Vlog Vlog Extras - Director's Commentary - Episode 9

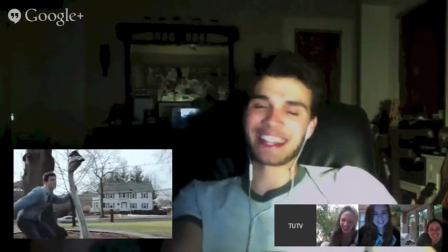Right, you broke character and it was amazing. No, Ed, no.
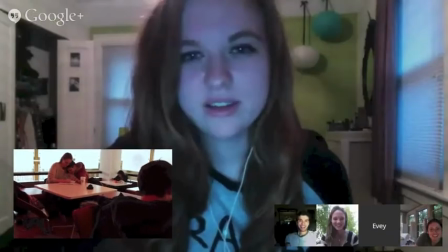Oh, yes, I just love... Oh, man, that was so beautiful.
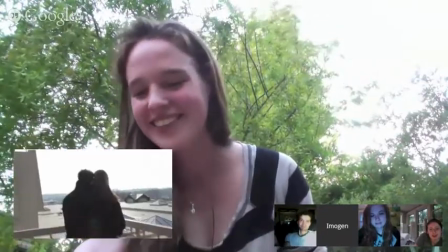That montage was originally, like, two minutes long. There was a meta montage of just kiss shots. Rapid fire, maybe 10 or 15 kiss shots. So many. We should release, like, an uncut montage.
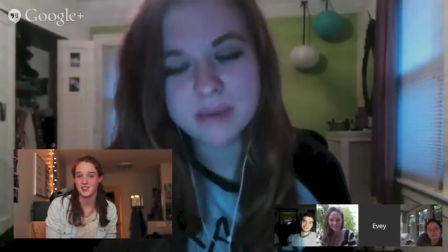I feel like the Tumblr peeps would get a lot of gif mileage out of that.
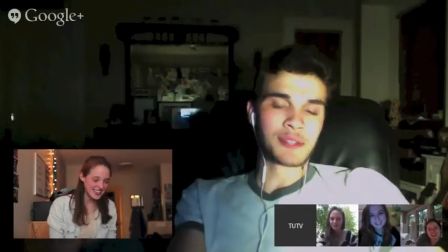I think it's called Jules and Monson, the web series.
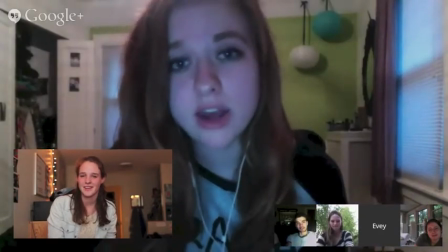This is so nice because this is a super warm shot in our room, which you don't see often, and we definitely,
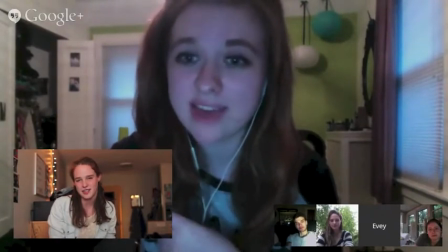this was intentional because we kind of wanted to get that, like, she's in love, warm glow.
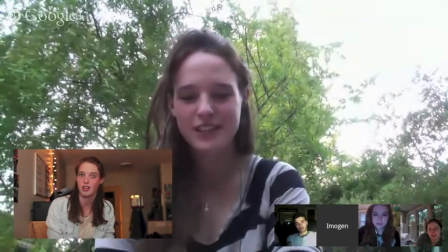It also is a yellow door.
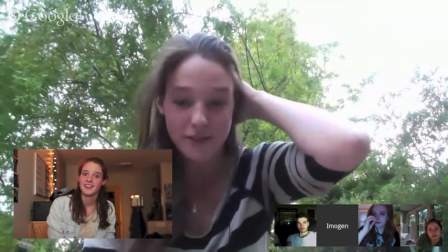It's one of the first times that you see Jules speaking to the camera comfortably, and we're, you know, we're nine episodes in, so it took our time.
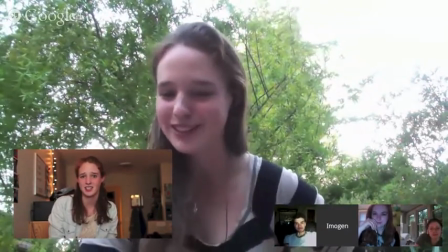But, you know, I like that Nancy's still on the bed over there, so the training wheels are still kind of on, but now she's slowly getting the hangar.
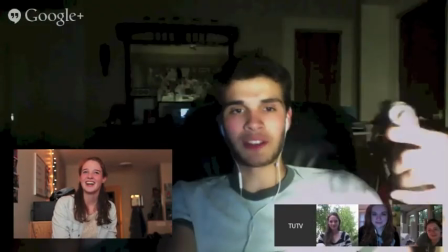I also love... This is one of... Actually, no, sorry, this is Andy's favorite episode.
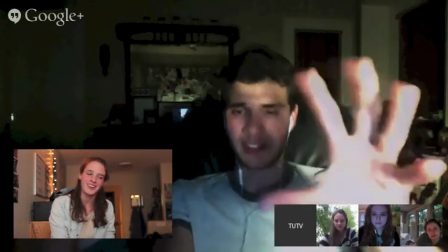Most importantly, the part at the end is his favorite moment. This is his favorite part, I think, of the web series. I've spoken to him about it a couple of times.
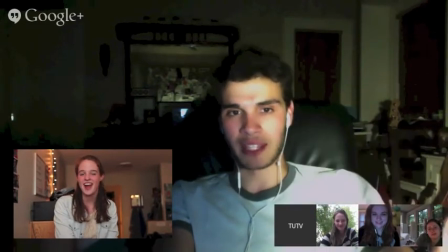And he just loves what Imogen does here and how candid she is and how natural it is.
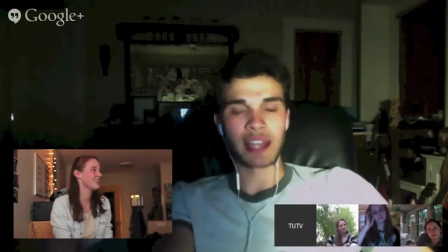And I think what you just said about her opening up is true. It's nice to see Jules comfortable and relaxed in front of the camera and just talking for a little bit.
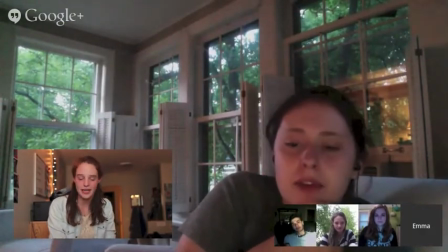I think it's also really nice to see an example of how this relationship has affected her without Monty there.
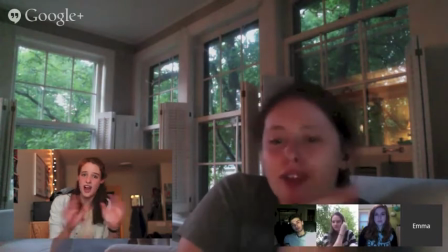You think of, oh, they look so cute together, blah, blah, blah, blah, blah, but to see her alone and to see a notable difference in how she behaves and how she holds herself, I think,
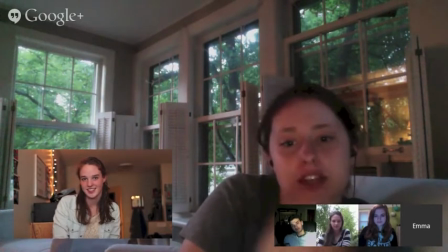is a huge testament to how strong their relationship really is, that it does change her even when he's not there.
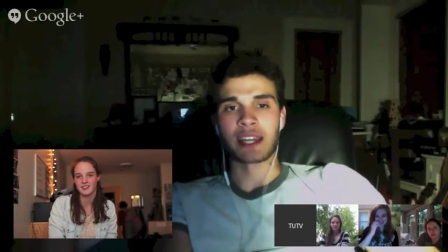It's funny because you never see them actually say, I love you, to each other. Never in person.
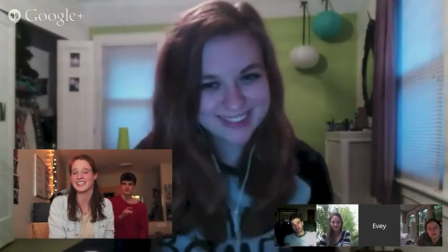But you can see them say it. It's all in the eyes. Well, we never wanted them to say, I love you, because that kind of was...
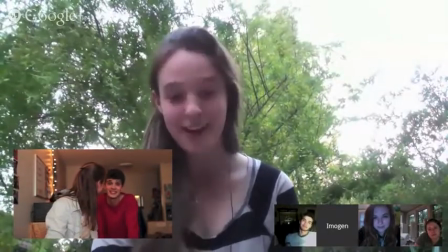I mean, they consummate their relationship, but that is the consummation, is saying, I love you, and it doesn't quite happen ever,
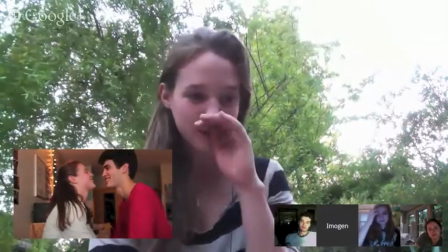which is, it's what, you know, in Romeo and Juliet, they're never able to really live out their relationship.
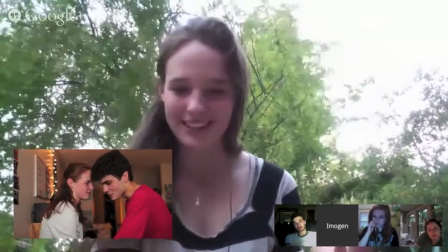So that's always until next time or whatever it is, because they expect this to continue for, you know, forever, for a long time, and that never is the case.
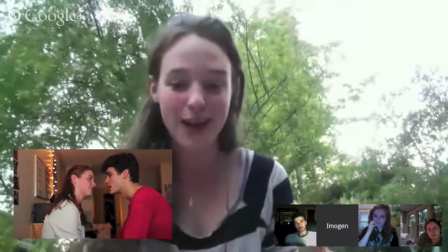So they say, I love you, to the camera, but never to each other.
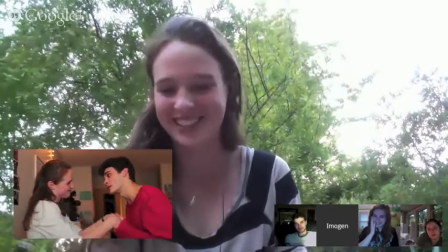Um, I also, this was the first, I'm just going to keep talking, this is the first episode, uh,
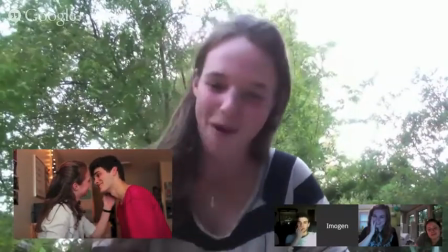where people started noticing my accent because I slipped up a whole bunch. So I apologize for that.
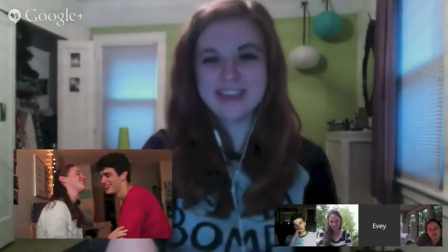I love that phrase, Nancy has been threatening a girl's night.
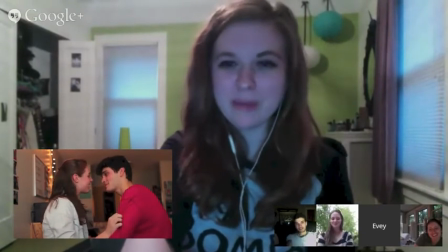I feel like that definitely applies to mine and Imogen's life because even though we were roommates, we were both so busy that when we were planning a roommate night, we had to be like, you have to be here for roommate night.
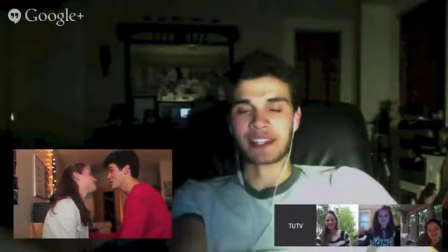It's going to be this night. It's also really upsetting because Nancy is just about to leave for the party, so, oops.
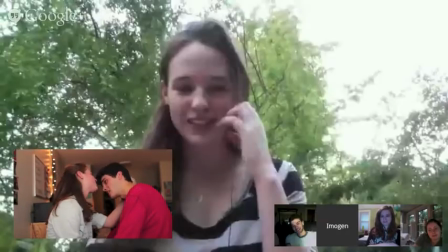Yeah, this is the night of everything falling to pieces. Yo. Also, this shirt is the one that Jules steals in episode 13, so foreshadowing.
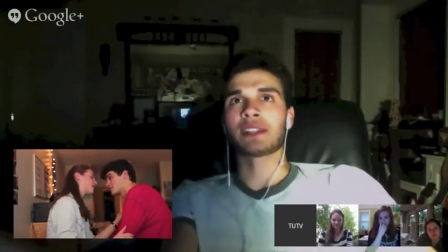Well, because the next, like, what is it? Four hours happen within...
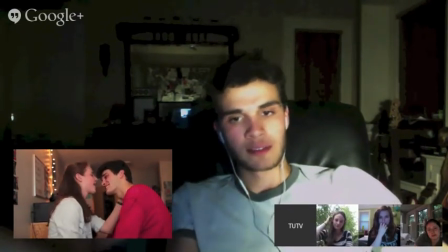Sorry, four episodes happen pretty much all within a 12-hour span. Is this a flashback to Eurydice engagement photo close?
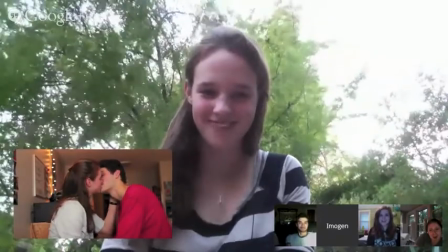Yes. It is, because we liked how they looked.
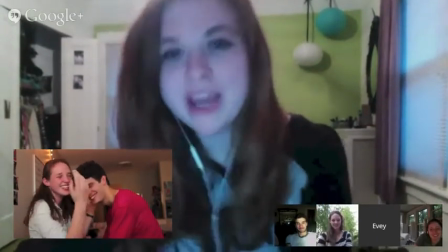In case people don't know, Ed and Imogen played Orpheus in Eurydice in Sarah Rule's Eurydice.
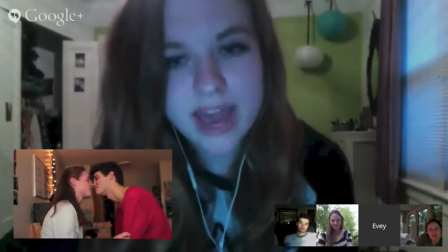Oh, and Emma A. deed it, and I was in it.